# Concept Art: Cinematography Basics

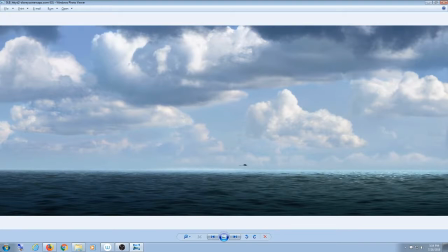(4:11)
And an environment doesn't have to be complex to be beautiful, or appealing, I guess, if we want to use that term. And you have the figure in there to show just how wide the scope is. You guys saw this movie, right?
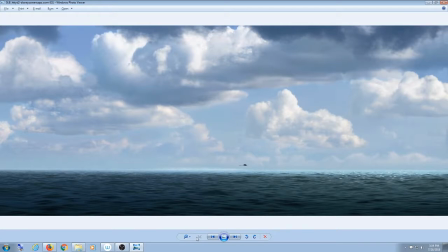(4:32)
No? Okay. How to Train Your Dragon 2. Homework. If you haven't seen it, it's amazing.
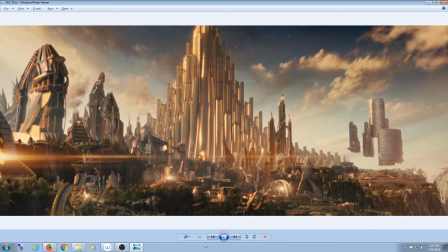(4:42)
My other favorite movie. And this is neat, this will give you guys some inspiration, because this is, you know, an alien civilization that is a lot like us.
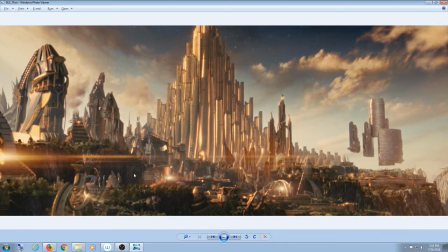(4:58)
And so it's got all kinds of cool details going on in the background as the camera, like, flies toward the palace.
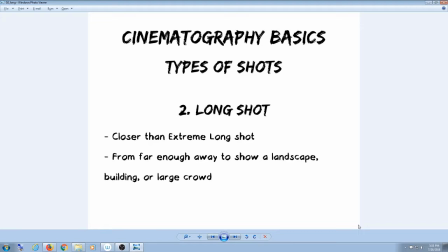(5:12)
Questions on establishing shots before we keep going? All very clear so far? Hang in there, guys. Only a few more weeks and then we're done with this class and you guys can, like, sleep in the evenings or something.
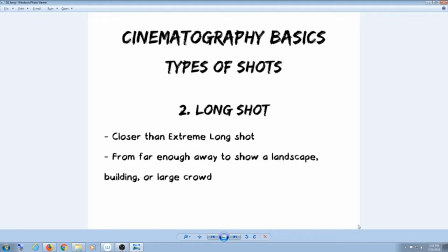(5:32)
Okay, so the next shot is a long shot. And that doesn't mean, you know, where you have really bad odds on something, but you do it anyway. And this is somewhat closer. It's not, it can be used at any point in, like, a film sequence.
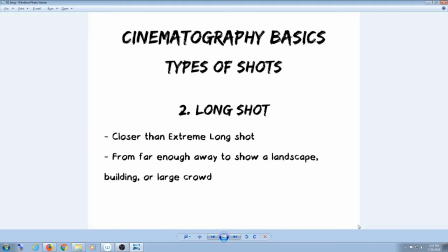(5:50)
The establishing shot is the beginning of a sequence. The long shot can be used at any time.
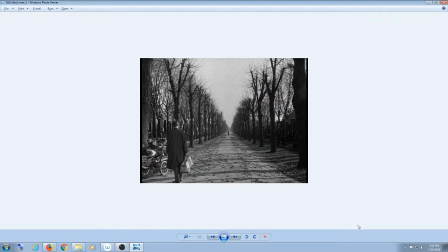(5:56)
It's far enough away so that you can show a good idea of what the action is. And look how perspective-y this shot is. What perspective is that? It is 1 point.
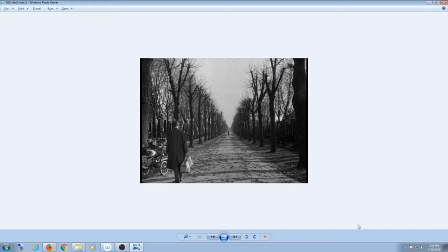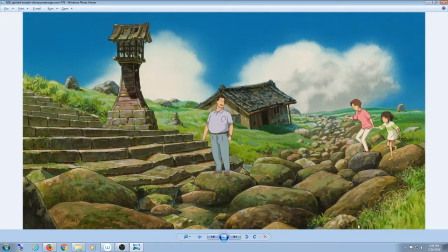(6:16)
But it doesn't have to be.
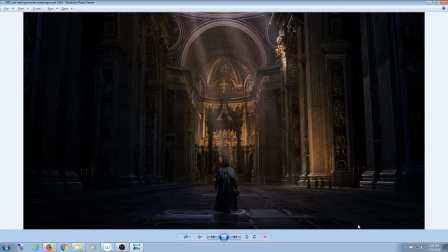(6:28)
And I'm showing you interiors and exteriors to hopefully get your brains all excited and percolating.
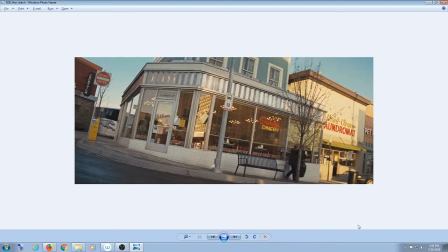(6:42)
I do believe on the notes I gave you guys on your environment thumbnails, I talked about angling the horizon on some of yours because it makes it a little more dynamic. We're going to talk about that in more depth in a couple of minutes, but
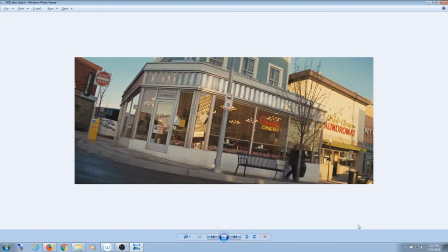(7:01)
yes. Although it can also sort of make it feel like you're gonna fall off of the edge of the frame, so use with care, I guess.
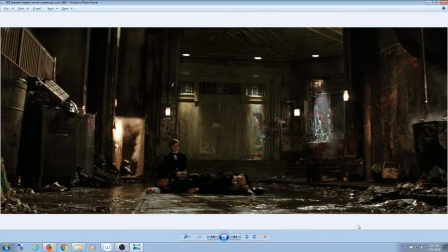(7:13)
And long shots are good for iconic moments, whether it's film or in a comic book or what have you. Games too, you know, have their iconic moments. You guys definitely know what movie this is from, right? F!
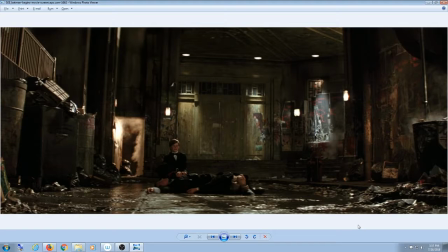That is such a good question.
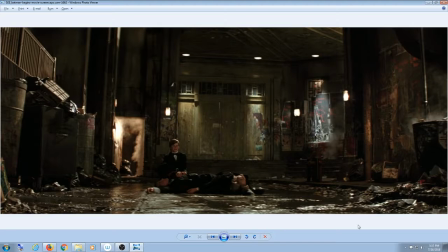(7:48)
I guess they didn't want to cause a ruckus by going out the front. Everything looks like that in Gotham.
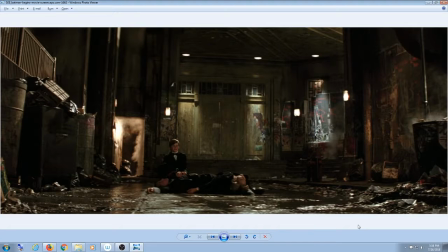Well, like in the Dallas Opera House is kind of in a dodgy area.